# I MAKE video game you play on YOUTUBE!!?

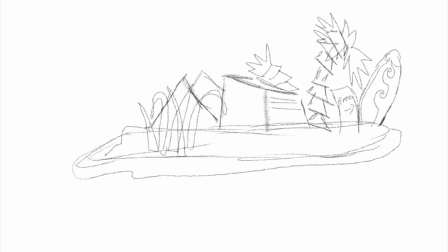[4:03]
Now, just having a game where you jump over orcas the whole time is kind of boring, so I wanted to make some other things to deal with as well.
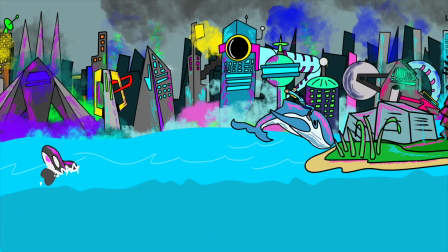[4:10]
So I create this island that he can battle roll over, and he can unlock this surfboard.
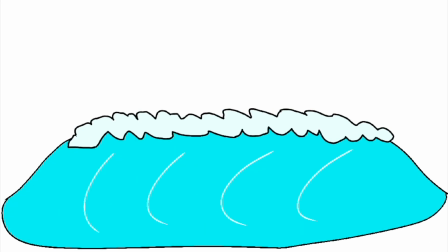[4:15]
Speaking of surfboard, we need something to surf, so I create and animate this wave, and then the whale can use the board to surf on that said wave.
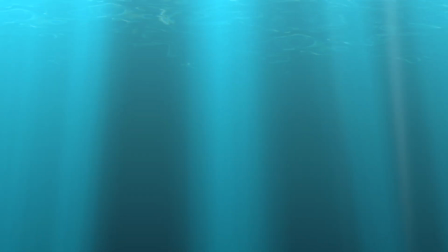[4:23]
Up until this point, we've been at the surface of the water, but it'd be really cool if we went under the water.
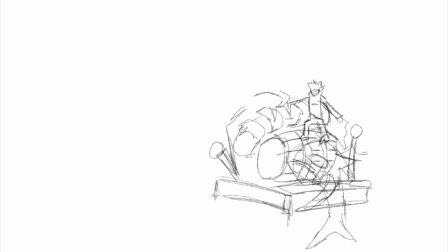[4:28]
And I needed something to give reason for our whale and rider to dive. So I make this blockade of barrels and whales and guys,
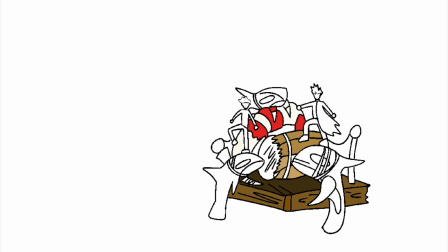[4:35]
and it looks like the killer whale gang went up ahead and tried to block off our antagonists so that they would be forced to go underwater.
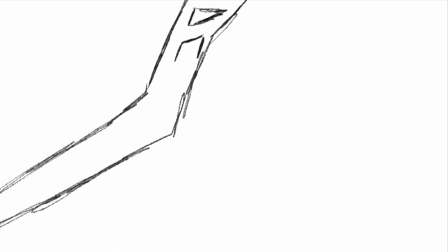[4:41]
Now in this next biome, I think it's a biome, I absolutely love the concept of an underwater city.
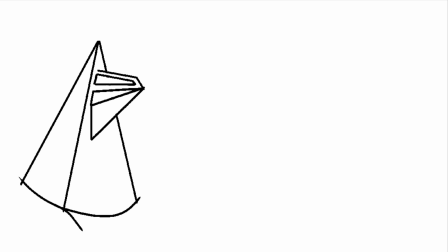[4:46]
So I begin to work on some buildings and structures, making sure to use those bright neon lights in the windows of the buildings for a cohesive look.
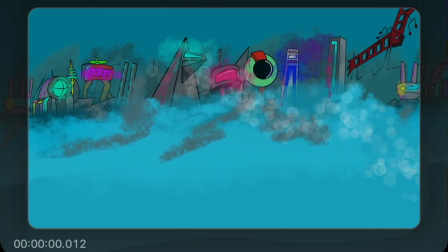[4:53]
I create and animate a beam that would move in the foreground, and then animate the looping background in a similar way to how I did it on the surface.
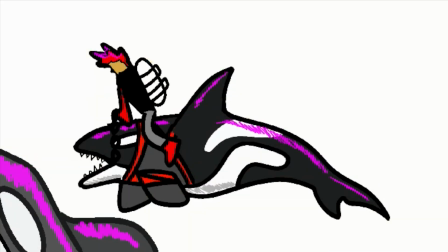[5:01]
Now for our underwater baddies, I geared them up with some scuba mask and a scuba tank.
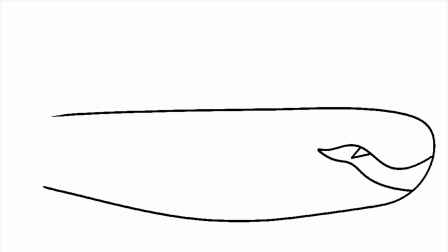[5:06]
I didn't give that to our main whale rider, but I'm pretty sure he'll be okay. Like what I did on the surface, I wanted to make some other fun animations that would add some variety,
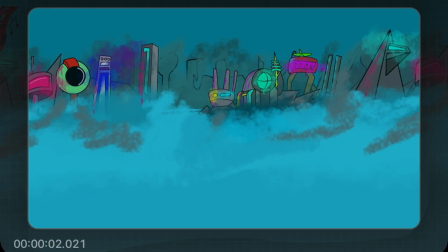[5:14]
so I created this submarine that I can then animate in its natural environment, but I'll leave what it does out as a surprise for when you play the game.
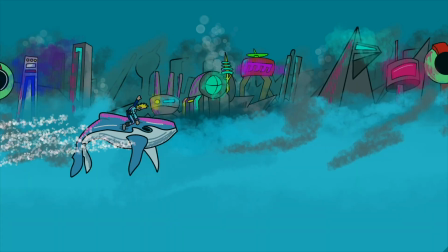[5:21]
I create this buoy that would dangle down and block your path so that the whale and rider would be forced to go back up to the surface.
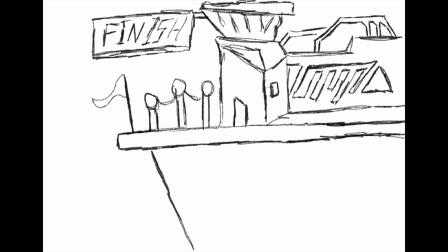[5:29]
For the end of the game, I created this building that I think is some sort of whale authority protection place, and once you make it here, it marks that the whale and rider are safe.
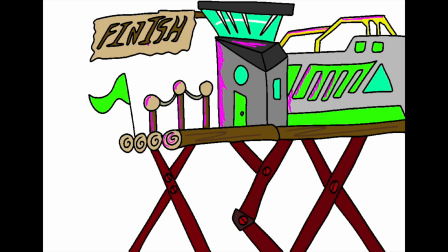[5:37]
Maybe these guys have some chunky pilot whales that can police and take out the killer whales or something like that.
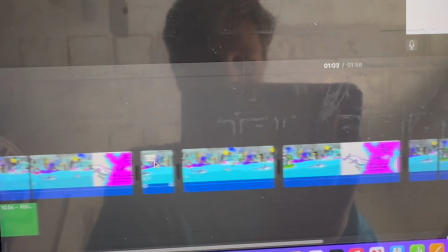[5:43]
By the way, during this entire process, I take the animated pieces and put them in my editing software.
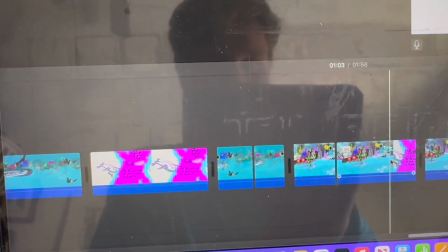[5:48]
And then at the end, I would edit them to the proper length that they're supposed to be.
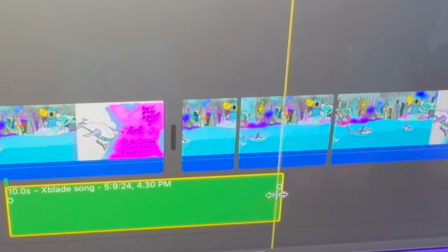[5:51]
And I tried using this exact 10 seconds audio track so that I could line up the footage exactly, but this only worked part of the time.
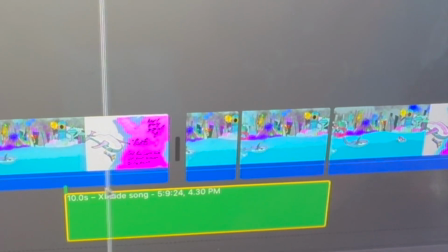[5:58]
I'm like pretty sure that the 10-second skip option isn't exactly 10 seconds on YouTube,
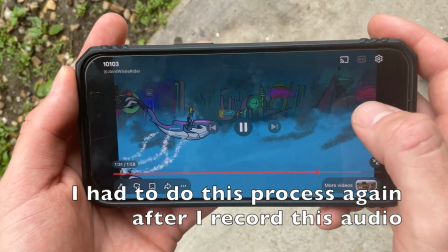[6:02]
so I ended up having to do everything manually by downloading it to YouTube, then trying the game, seeing where it was delayed or too early,
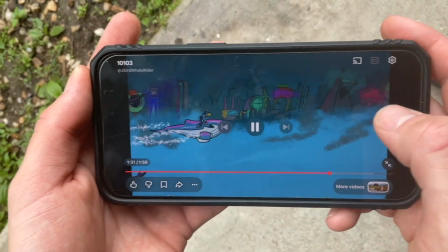[6:09]
then re-editing it, re-downloading it, and I probably did this like 30 times. And without further ado, let's get into the game. A quick note here is you might not be able to play this game on your TV. The skip function might not work the same as on your phone. So if you can't play it on your TV, just switch to your phone and you should be able to play it that way.